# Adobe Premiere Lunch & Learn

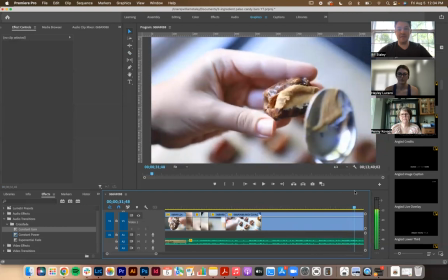1809s
And it's okay that this is a little bit out of focus because it pulls into focus.
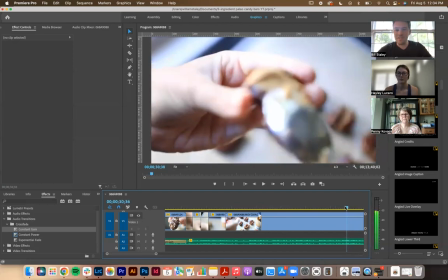1815s
It's kind of like when you wake up in the morning and your eyes are focused and you're like, what just happened? That would be okay.
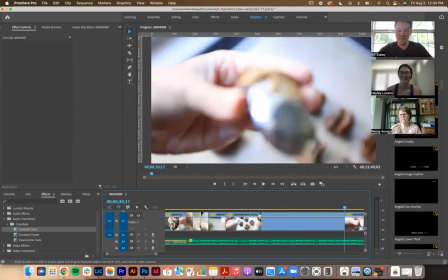1820s
If I could start it there. So that's one option.
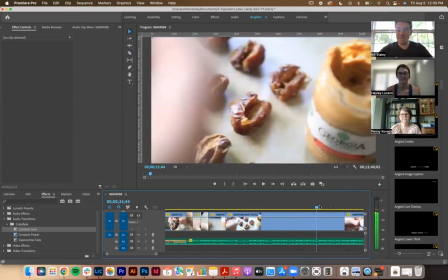1823s
This one I missed because I don't slow Haley down when she's cooking.
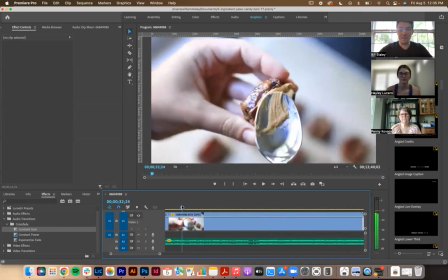1829s
I just try and like make do. Actually, that's even better. See, look at that. You can communicate filling the date with the cashew butter just like that. And so that's the one I'm going to use. I'm going to delete these 2 away. We can actually ripple delete it.
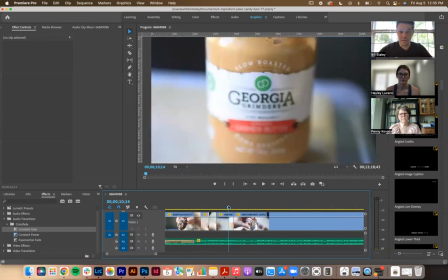1850s
And I'll listen to the music. It's a little bit long, but I might leave it. 1, 2, 3, 4, 1.
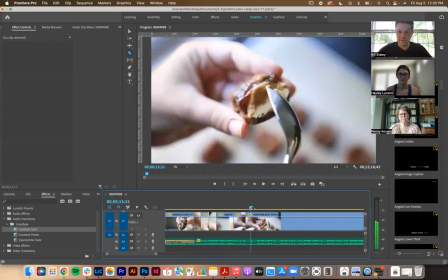1860s
Okay. And so, and then she pinches it, right?
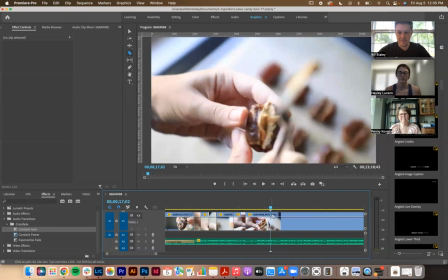1865s
She pinches it to sort of close it. So I need that clip there. Ripple deleting the piece I didn't use.
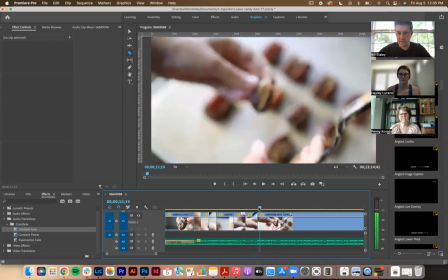1877s
So some of these end up being a little long, and then she's putting it down.
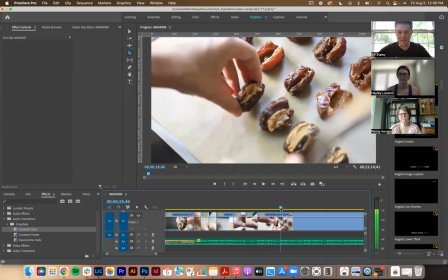1881s
Again, like that's all it takes to communicate putting it down is just like that little itty bitty piece there.
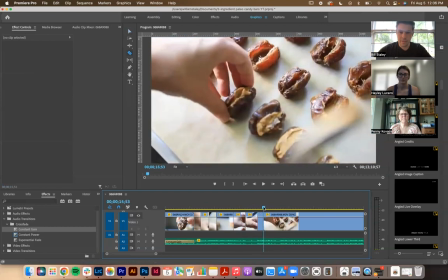1891s
And use a 2 beat on that instead of a 4.
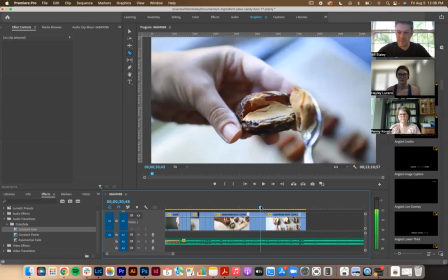1897s
And then I'll look at the rest of this clip. You know, did I miss anything? Is there anything that looks better there?
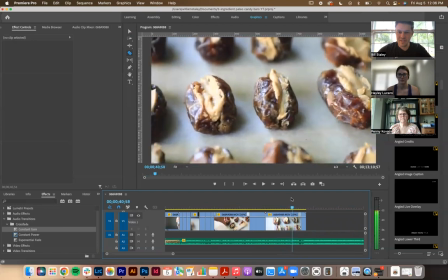1904s
There's like a nice little pan shot that I did.
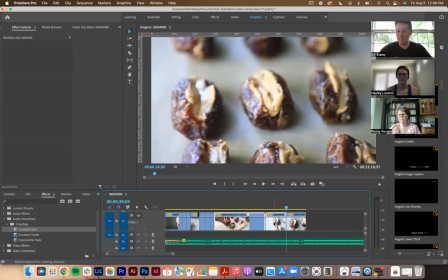1907s
And we shoot almost everything handheld while we're cooking, just for the ease of like working around the kitchen. And yeah, if you're working solo, like obviously like using a tripod will make some things more complicated and some things a lot more easy.
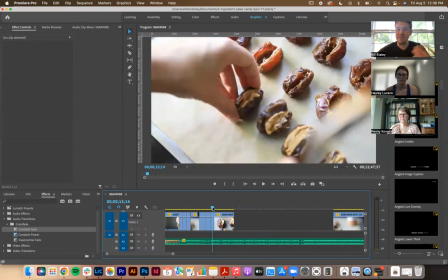1925s
So like you won't have a lot of camera shake, but you might not have as dynamic of a shot as like a panning shot. So
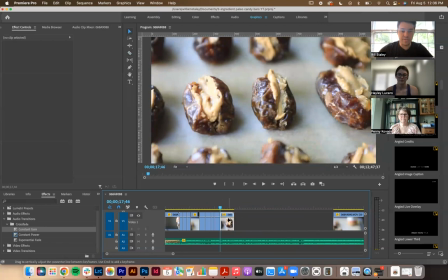1933s
that's good there. So I'm listening for the beat and the music. Got that shot there.
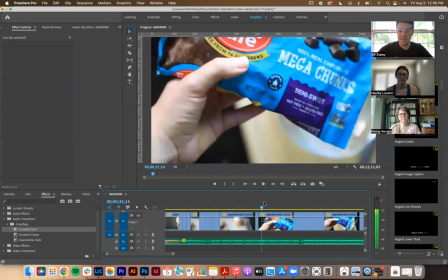1940s
This is the same type of thing, so I'm gonna delete that away.
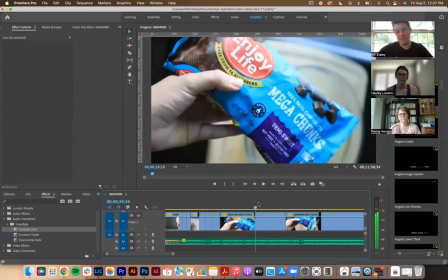1945s
We've got a shot for our friends that enjoy life.
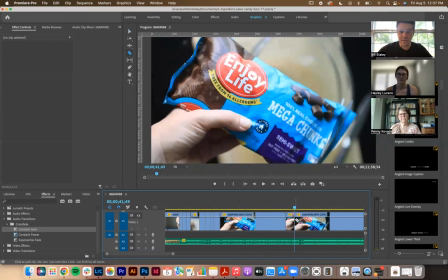1952s
I might even use this one here because it's showing opening the bag and it's framing the product nicely.
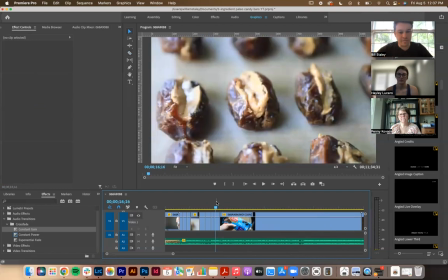1962s
Like it doesn't need to be a lot. I'll listen for the music. I've got some padding there.
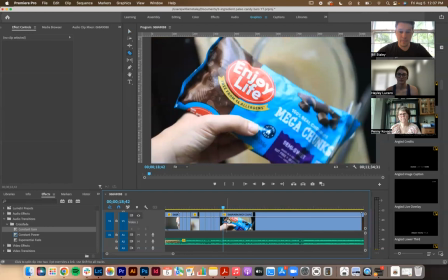1970s
There's the one. I'm gonna cut it there.
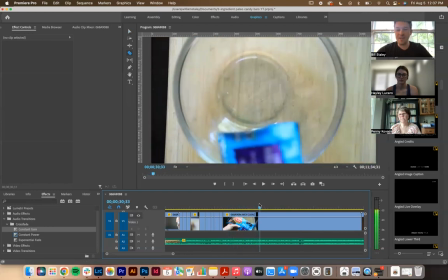1973s
And then this actually was filmed vertically, but it works perfectly horizontally because I was directly overhead.
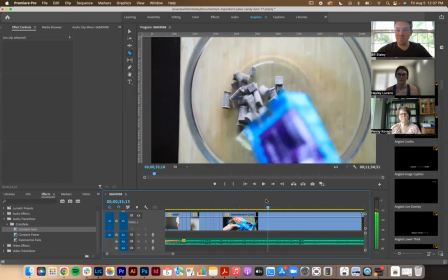1980s
So I'm gonna look for the part where like the chocolate chips are most spilling out of the bag because they're in slow-mo.
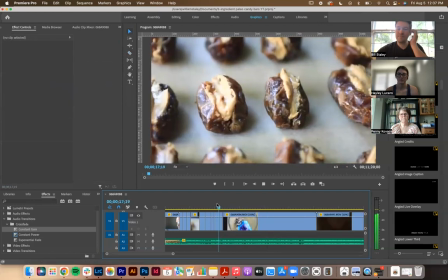1986s
It's gonna be really cool. So I'm gonna stop there. Ripple delete that away. And I almost always go back 1 or 2 clips just so I can see how it fits in.
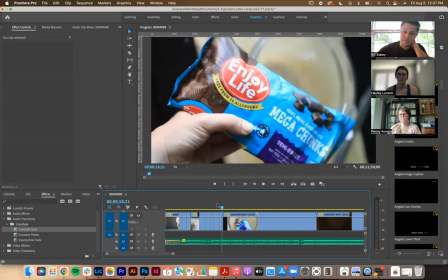1995s
I can listen for the music.
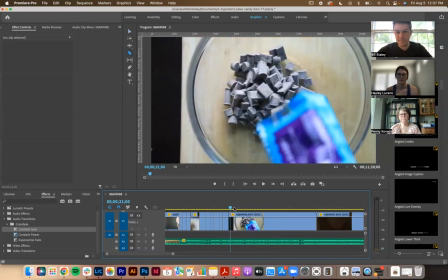1999s
So again, stopping on the beat. There's a lot of that.
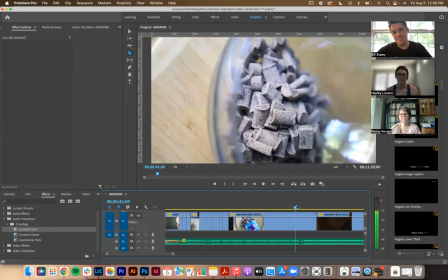2003s
I don't like, here's a vertical shot that I took where it's like panning and pouring.
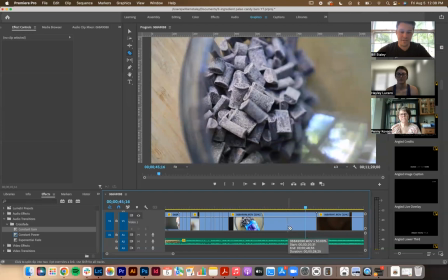2010s
That's like really, that would have been really pretty in the other clip. Select and ripple delete.
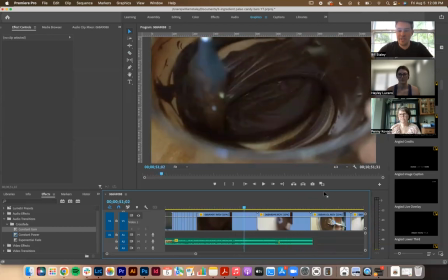2017s
And then just from talking to Haley last night, she didn't really want to focus a lot on the tempering of the chocolate in this video.
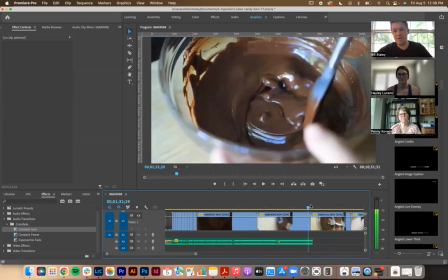2025s
And so that part is actually not super critical.
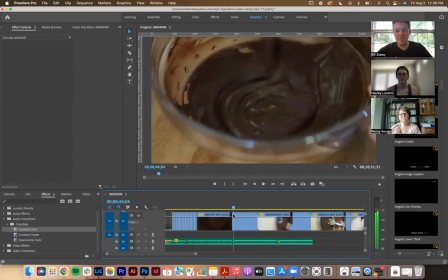2030s
And so I don't have the best clip here.
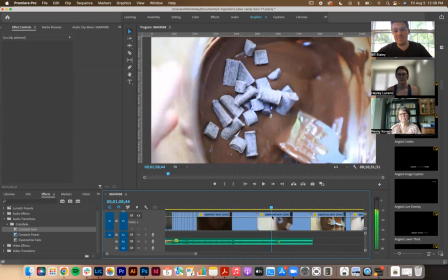2035s
I actually filmed this a lot better in portrait.
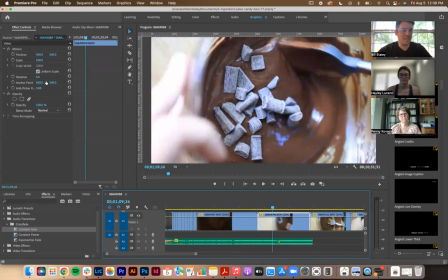2040s
So I'm gonna rotate this clip and we'll just see how it would look.
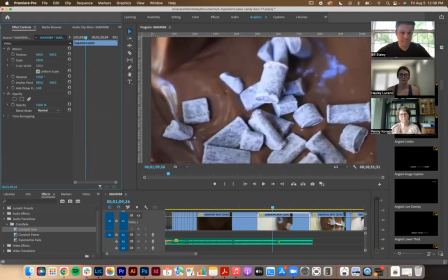2049s
It's pretty far zoomed in.
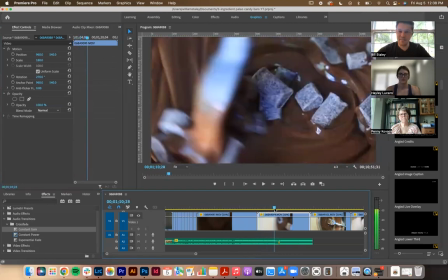2055s
Yeah, you can just see how the cropping doesn't work that well.
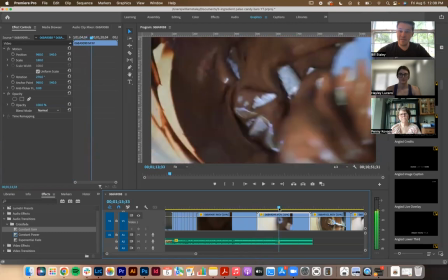2059s
Now that's not bad. And so if I can, I'll do a little bit of trickery here.
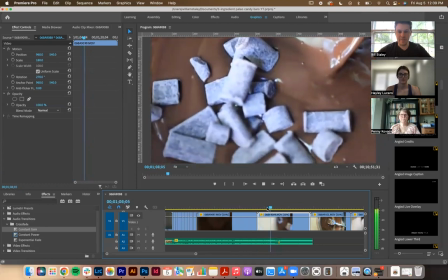2066s
Well, let's play it at speed and just see before I commit to it. Yeah, that's fine.
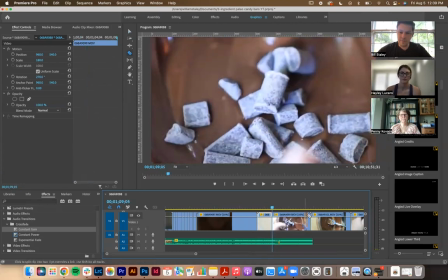2073s
So she wants to communicate like stirring in the unmelted chocolate chips.
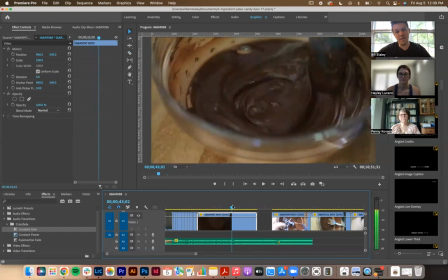2081s
I don't think I'm using this, but no, that's pretty good. I'm always looking for, is it in focus? Is it smooth? And well lit is a bonus for sure. I want it to be well lit. So there's a couple different like real light pans.
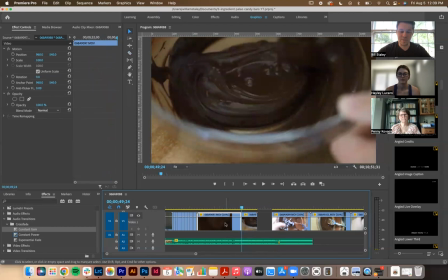2101s
That one might be the best one because I'm looking in the bowl. We're gonna go out of sequence here. And so we've got melted chocolate.
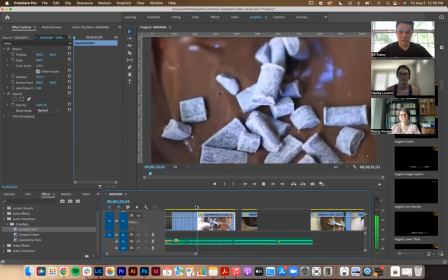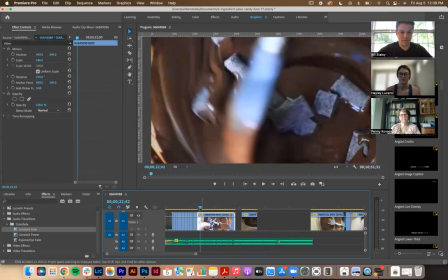2117s
I wonder how much I need there.
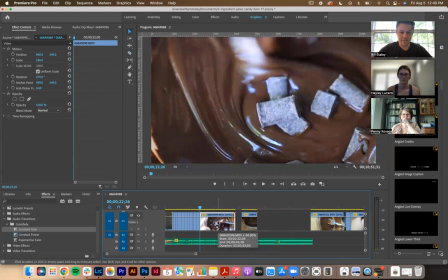2123s
I'm just gonna use that much. Try and keep this tight and tight.
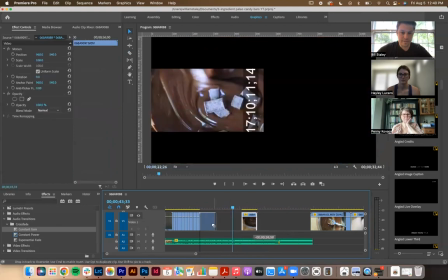2129s
Okay, delete that. Move this in here. So showing that we're melting the chocolate chips and tempering it.
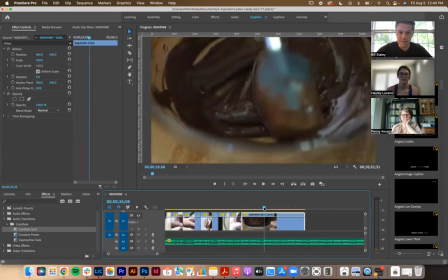2141s
Something like that is really nice. The camera shook a little bit at the end. You can see how the camera moves quickly.
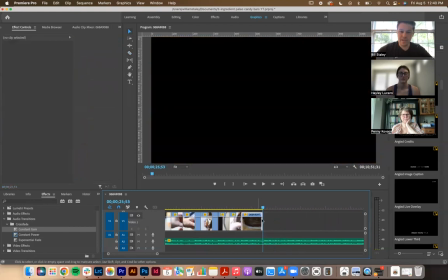2149s
So that's not great.
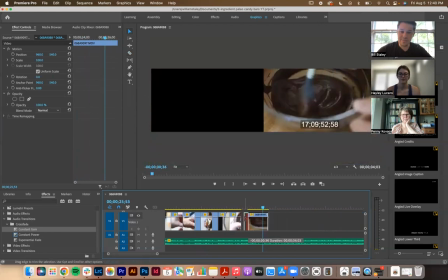2151s
I might try and extend it on this end of the clip to see if I can get that to fit the music perfectly without shaking.
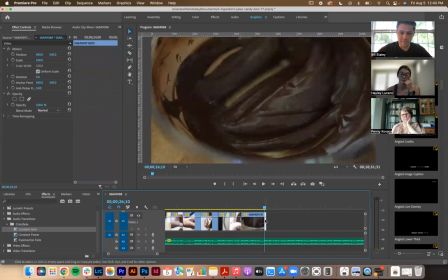2164s
Perfect. So that gets us there right before the camera shakes. This clip is a little bit dark.
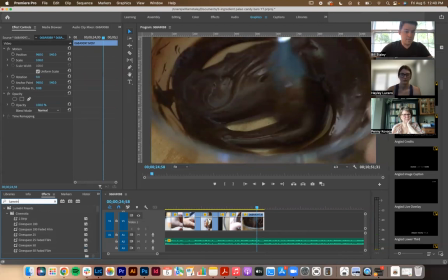2169s
So I'm going to use a function called lumetri color on this. There's a lot of functions in here that are very hard to find. That lumetri color is the best color correction one. So your effects end up in this pane over here. So if I added a bunch of effects, I could have all the controls over here.
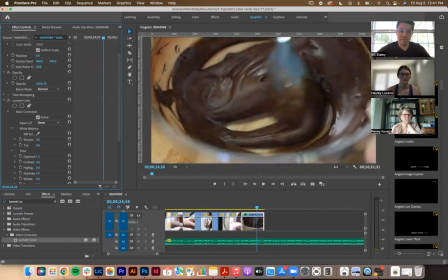2190s
And then I'm just going to try the exposure a little bit first. I don't want to go too far up because it'll get grainy,
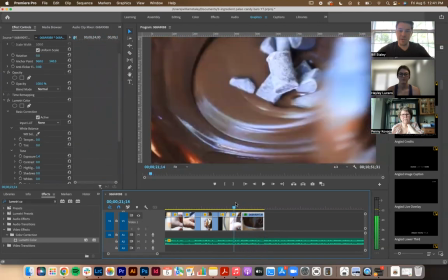2197s
but you can see how that immediately is just brightened it up enough where it looks like the rest of the video.
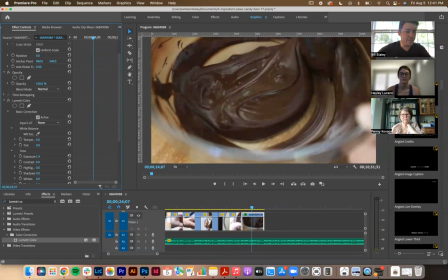2203s
Maybe it's a hair darker. I could probably try going a little bit further, but it might end up being a little sketchy. You can start seeing some graininess.
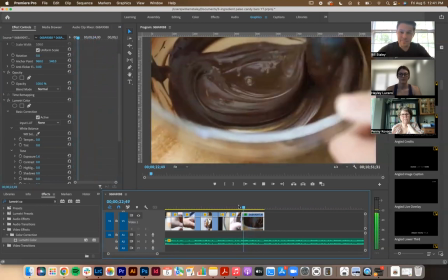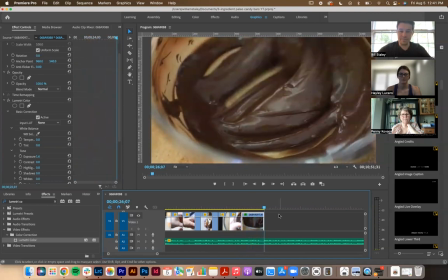2219s
It's not too bad. So we'll just leave it there. Okay, so we're tempering chocolate.
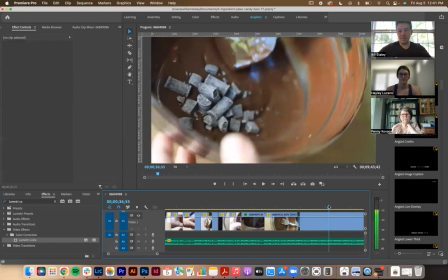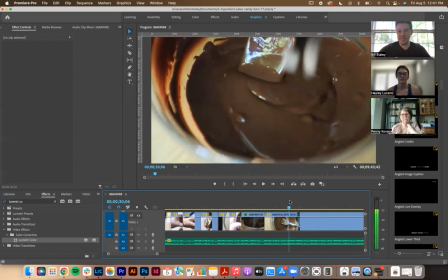2230s
I probably should have used that as a scene setting thing. So we're going to make that fix now.
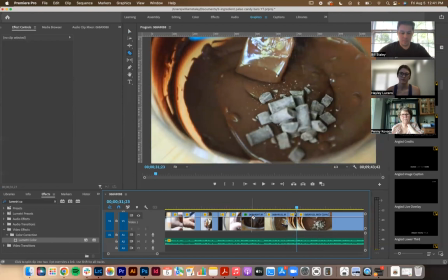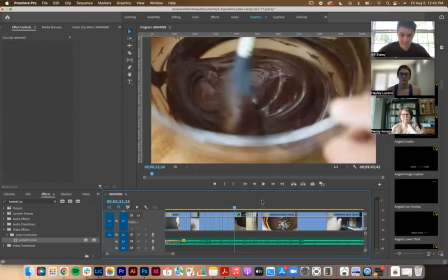2243s
This might actually be a good first piece. All right, we're going to use another level of video
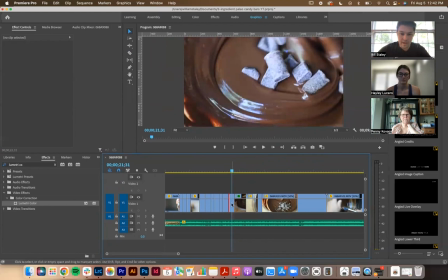2252s
to park some clips. And so I'm going to grab this clip and park it up there.
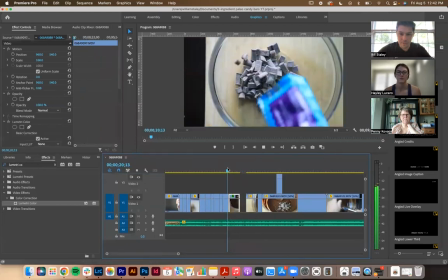2259s
I'm going to move this clip over. So in tempering the chocolate,
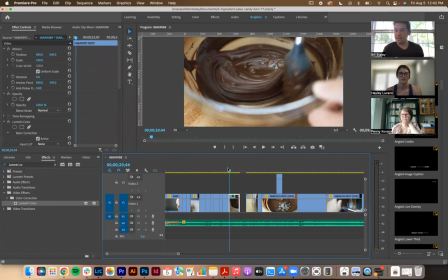2264s
you gently melt like 2/3 of it to like 110 degrees Fahrenheit, and then you mix in the rest. Have either of you ever melt tempered chocolate? Yeah. So we need to set the stage for that in the video so that when we caption it, it makes sense.
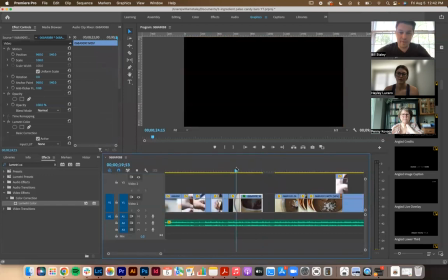2285s
Okay, so this clip might want to be a different length now.
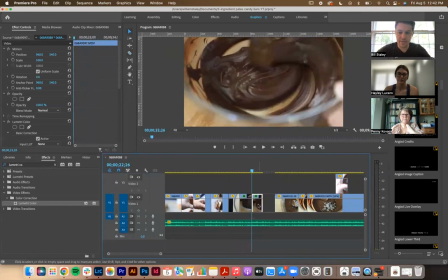2291s
So that actually becomes a shorter clip.
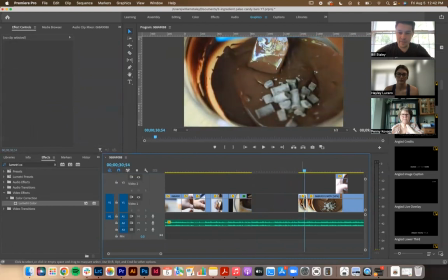2293s
And then we're going to use that clip there to communicate pouring in more chocolate.
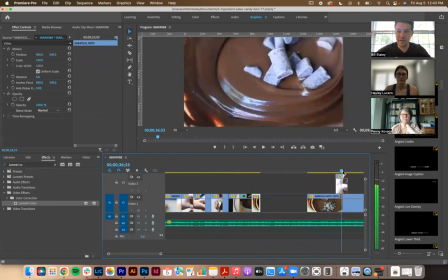2302s
Now, do I have a good shot of this stirring in? You can see how the other one supersedes it.